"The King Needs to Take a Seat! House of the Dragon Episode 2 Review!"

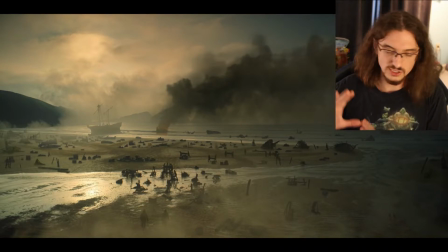viewers who might have missed it the first time and just to show how important this is going to be the storyline going forward so here we get it's six months later now
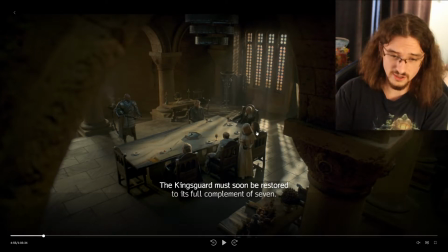after naming the the princess the new heir now we are six months later we've progressed things a little bit but they're
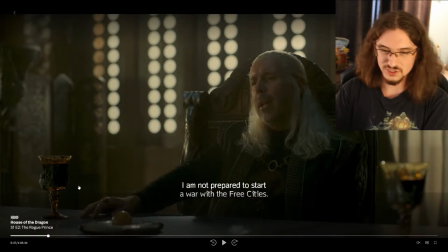still talking about the same things uh they're still talking about going to war with
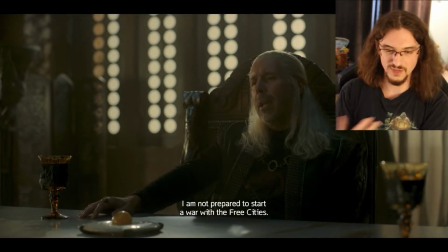the with the guy the crab feeder man and uh the king is not about going to war with the free cities but of course uh people are viewing the the crown as vulnerable at this moment because the queen just died that you know there's a new heir there's all this stuff going on so
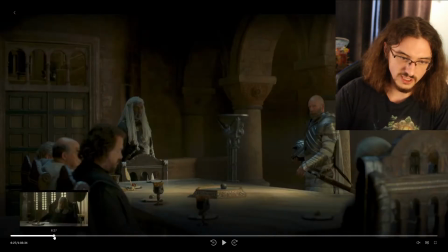um you know i i like this background conflict and the pressure of everything i
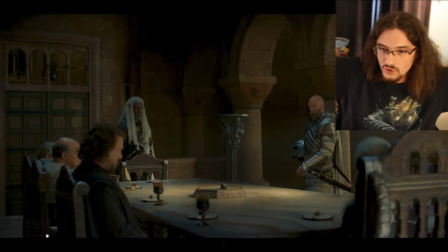like the the fact that the whole world is is
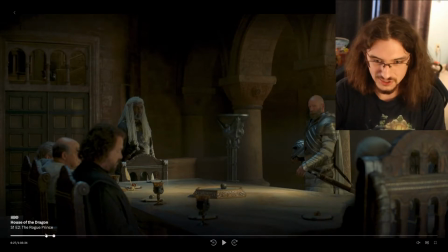important and it's not just what's going on in king's landing that matters so
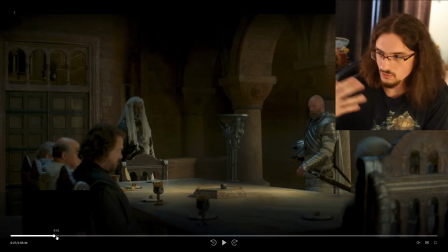i i like that we're getting a little bit of the outside world in these scenes and i like how it all plays
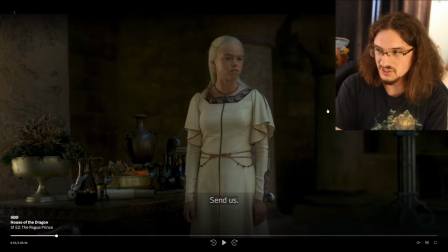off and then the princess asserts herself in this scene she
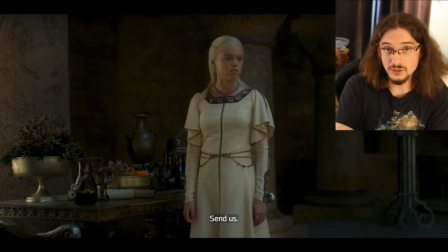wants to take her dragons to uh the the the the
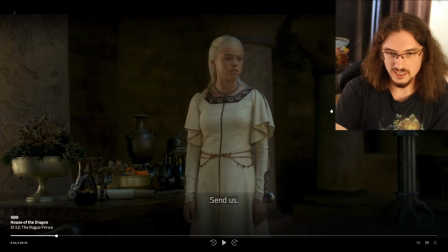crab feeder man basically um and basically it's too it's
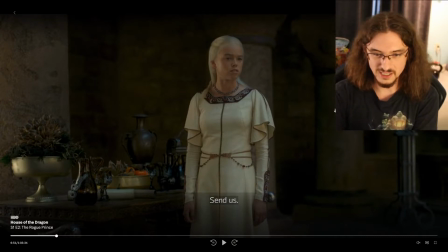too too much and it's too soon uh she's not really in the place to be
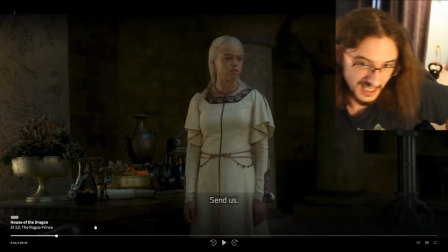making statements like that at least not one that people disagree with they give
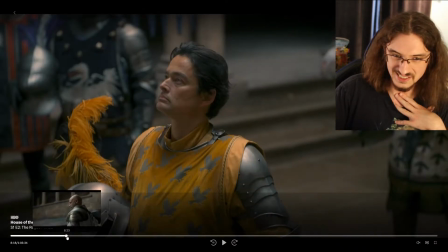the the new heir the princess something to do because uh
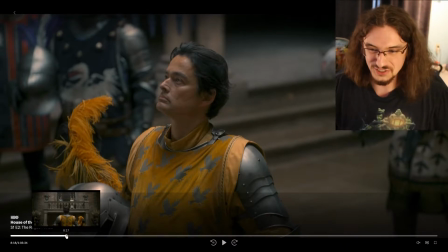she's not doing her job well as in as a cup bearer you're not
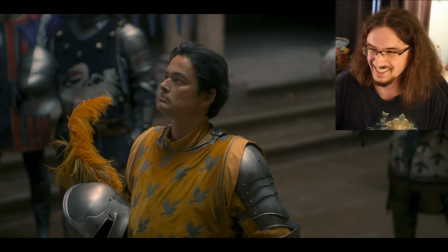supposed to have an opinion on anything so they decide to give her something to do
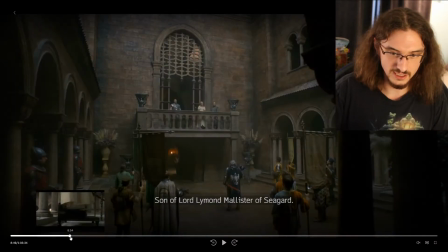and here we have men trying out to be a new member
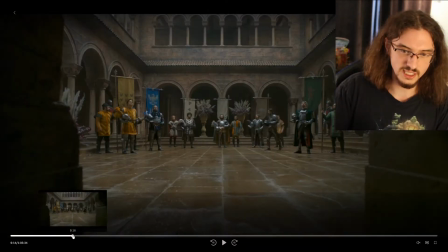of the king's guard the princess finds out that only one of them has
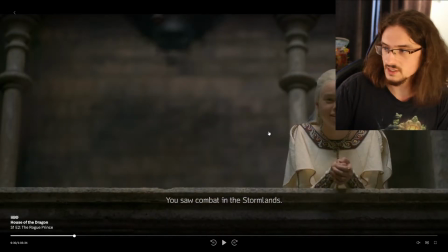actual combat experience and she's very excited to see him and she's like
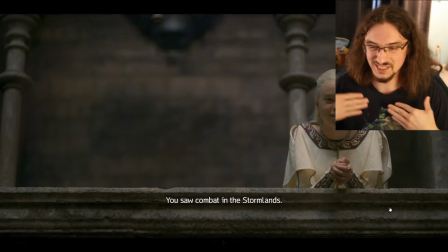leaning over the barrier and part of me likes this directing part of me doesn't because the part of me that does like it is because she's breaking
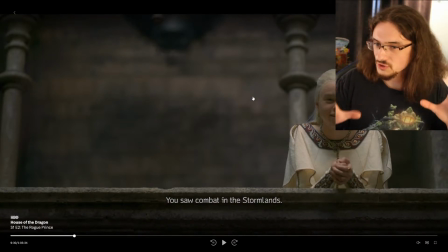tradition here you can't really see her on the screen but the her her pose right here is not like a princessly pose they would not teach
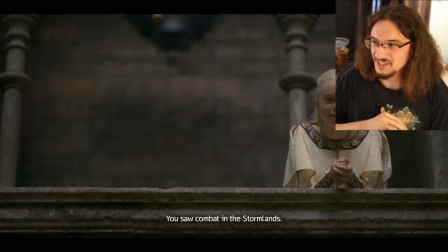you to stand like this you know because everything when it comes to royalty hyper analyzed your posture is very important the way you present yourself is very important so i part of me likes this because she's interested enough that she's leaning forward but part of me doesn't like it because i don't know
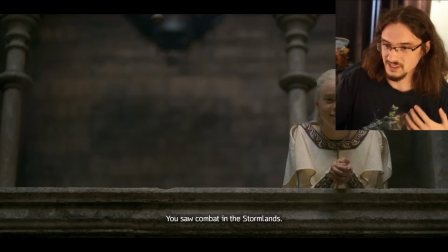that we've established uh to the audience that this is significant you know maybe if the hand of the king is
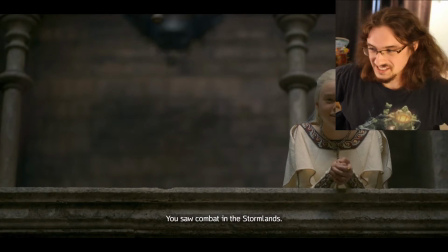like you know stand up straight or something but i don't know maybe he feels like he doesn't have the right to say that at this point but yeah so i i like the
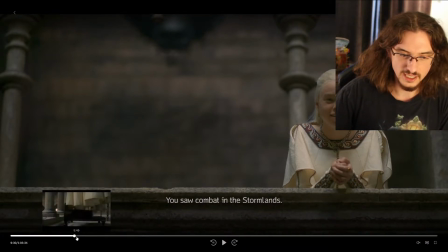directing ultimately and i like that uh you know she makes her decision basically
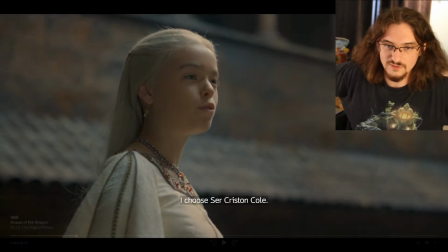on logic that makes sense at first glance um she's like we want somebody with combat experience to defend the king the hand says that we should think
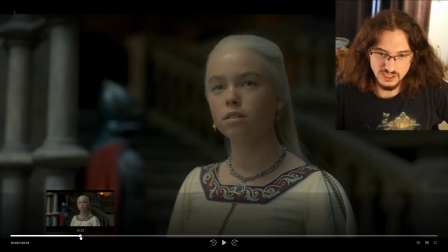about the political influences here because he says other members of the king's
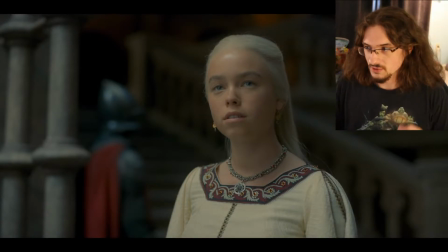guard are from families that are important to the crown having them as a member of the king's guard which strengthen the bond and it strengthens the kingdom
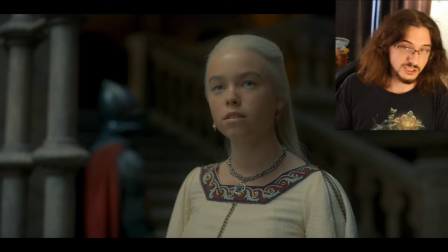she's not interested in that she has her own logic for doing what she does and i think it's going to uh you know when she i
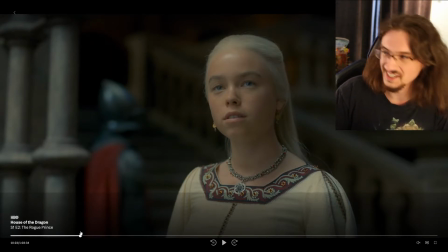feel like she's going to take over the crown i'm almost sure about it but who knows right but that's what i think is going to happen and uh i think it's going to be interesting to track that over time how that changes